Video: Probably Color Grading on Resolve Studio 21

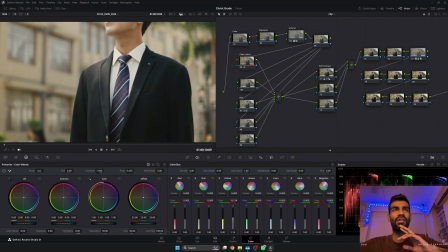16:49 So we'll clean the blue up, which is we'll make the blue a little more saturated, and we'll take it further a little away from the warms, and maybe make it a little deeper as well. See, suddenly uh,
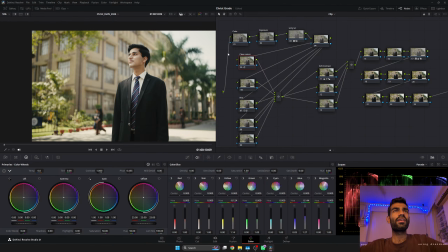17:09 how cleaning colors have started removing the effect of a warm filter being over it, and it feeling like these were the natural, rich, vivid colors that we selected for our film.
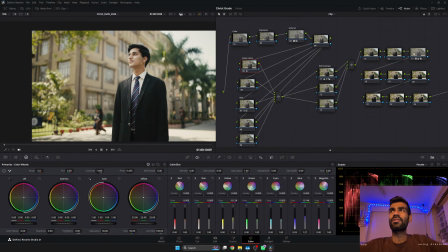17:26 Still, the dominant color I feel, which I think I'll fix in one of these nodes. Node label, let's say color fixer,
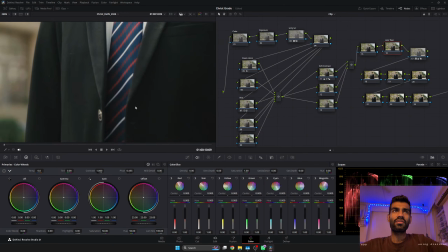17:43 and then only for the shadows, these are no way closer to the neutral black.
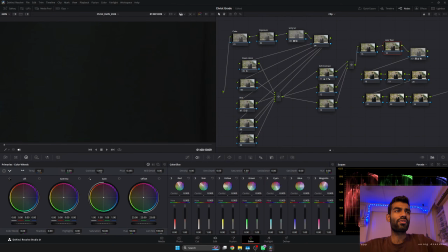17:50 There's some amount of good amount of green. Only for the lifts, I'll just push it away from green and push it away from red, and it feels neutral.
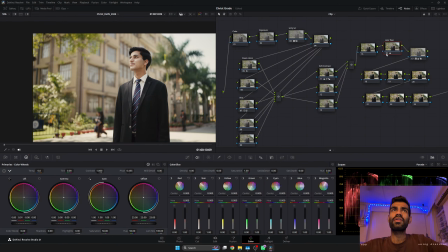18:01 And if I disable this node, enable this node, it still works well, right?
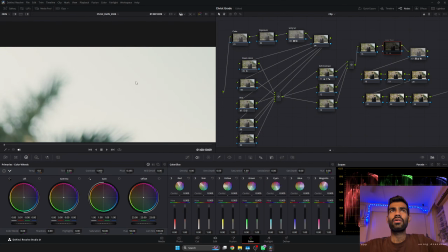18:09 You be the better judge, and I'll take the decision. You just be the judge.
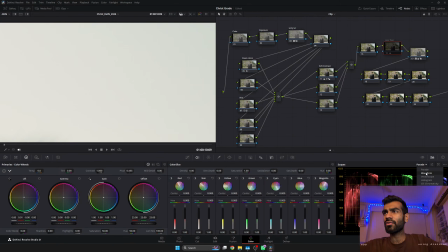18:17 Highlights, let's इसको waveform में देखते हैं. Highlights, the red are pushing up, and then comes the green, and bottom was a blue, which needs to be fixed to an extent. So we bring the red down, and then suddenly blue will also automatically go up.
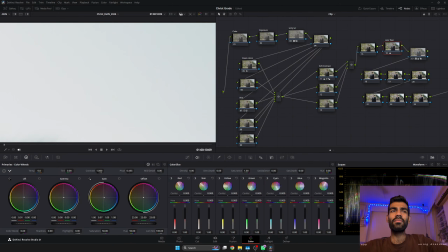18:34 And red can be little up, but not as much as they were.
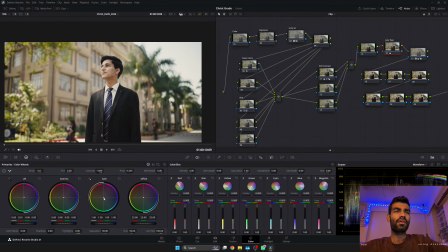18:39 EU, undo this, and then how do I do this? Overall ही करते हैं.
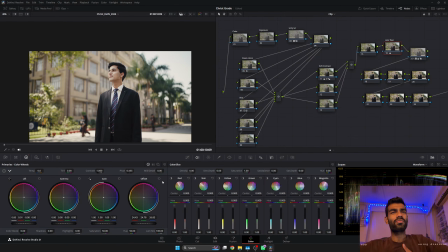18:49 Yeah, I cannot clean it up too much because then the look goes away. We'll have to do it just for the highlights, just for the log wheels. Let's try for the log wheels.
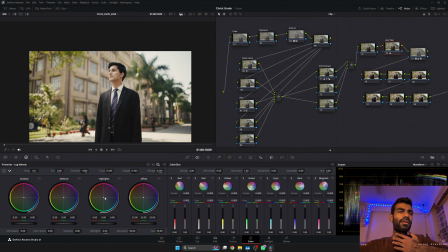19:03 Okay, this is what is being affected. I'll bring it little away from this thing, but that's good enough.
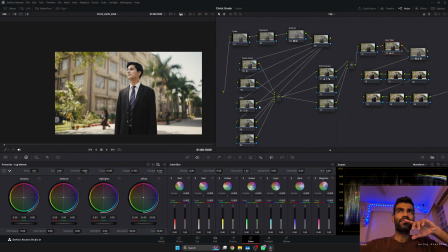19:15 Now comes the drama part. I think some amount of light over here, if I go to this one of this node
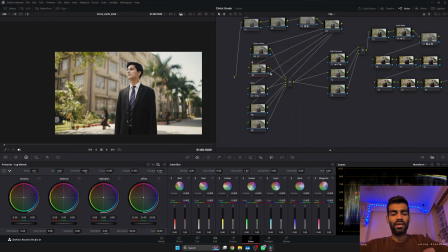19:30 6, which is add light, add light, I add a circular this thing. I feel like if the light was hitting right, there would have been a big hazy bright spot over here.
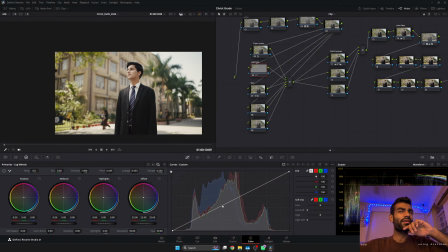19:48 So let's just add some light over here like this. That's about it. And then we can make this and this darker and see how it looks. If it doesn't look good, we can switch places back.
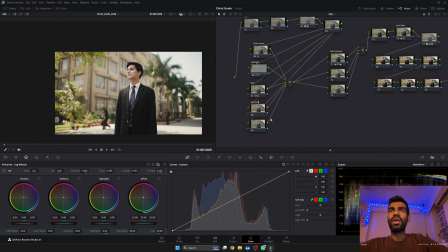20:06 take away light. Oh, 5 viewers. This is the highest number of people that I've ever been in a car with. If there are more than this, I usually take a bus. How do I take away the light?
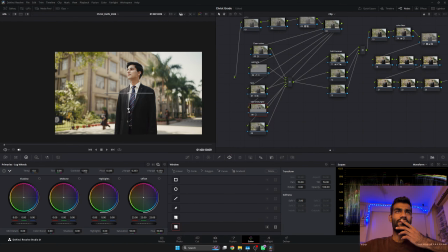20:27 Again, I start with the gradient of sorts. I think the shadow side can be deeper, and we just can put one general takeaway light over here, and then little more over here. Add light is thoda sa fake.
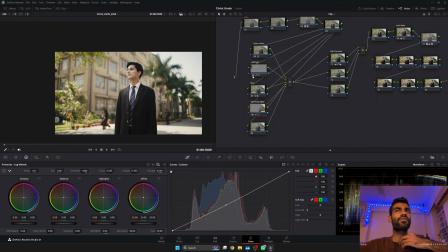20:47 I'll just turn the add light off. We'll use it for maybe some other shot. I'm turning it off for this one. And we need to take away light, a little more light from here, is what I feel.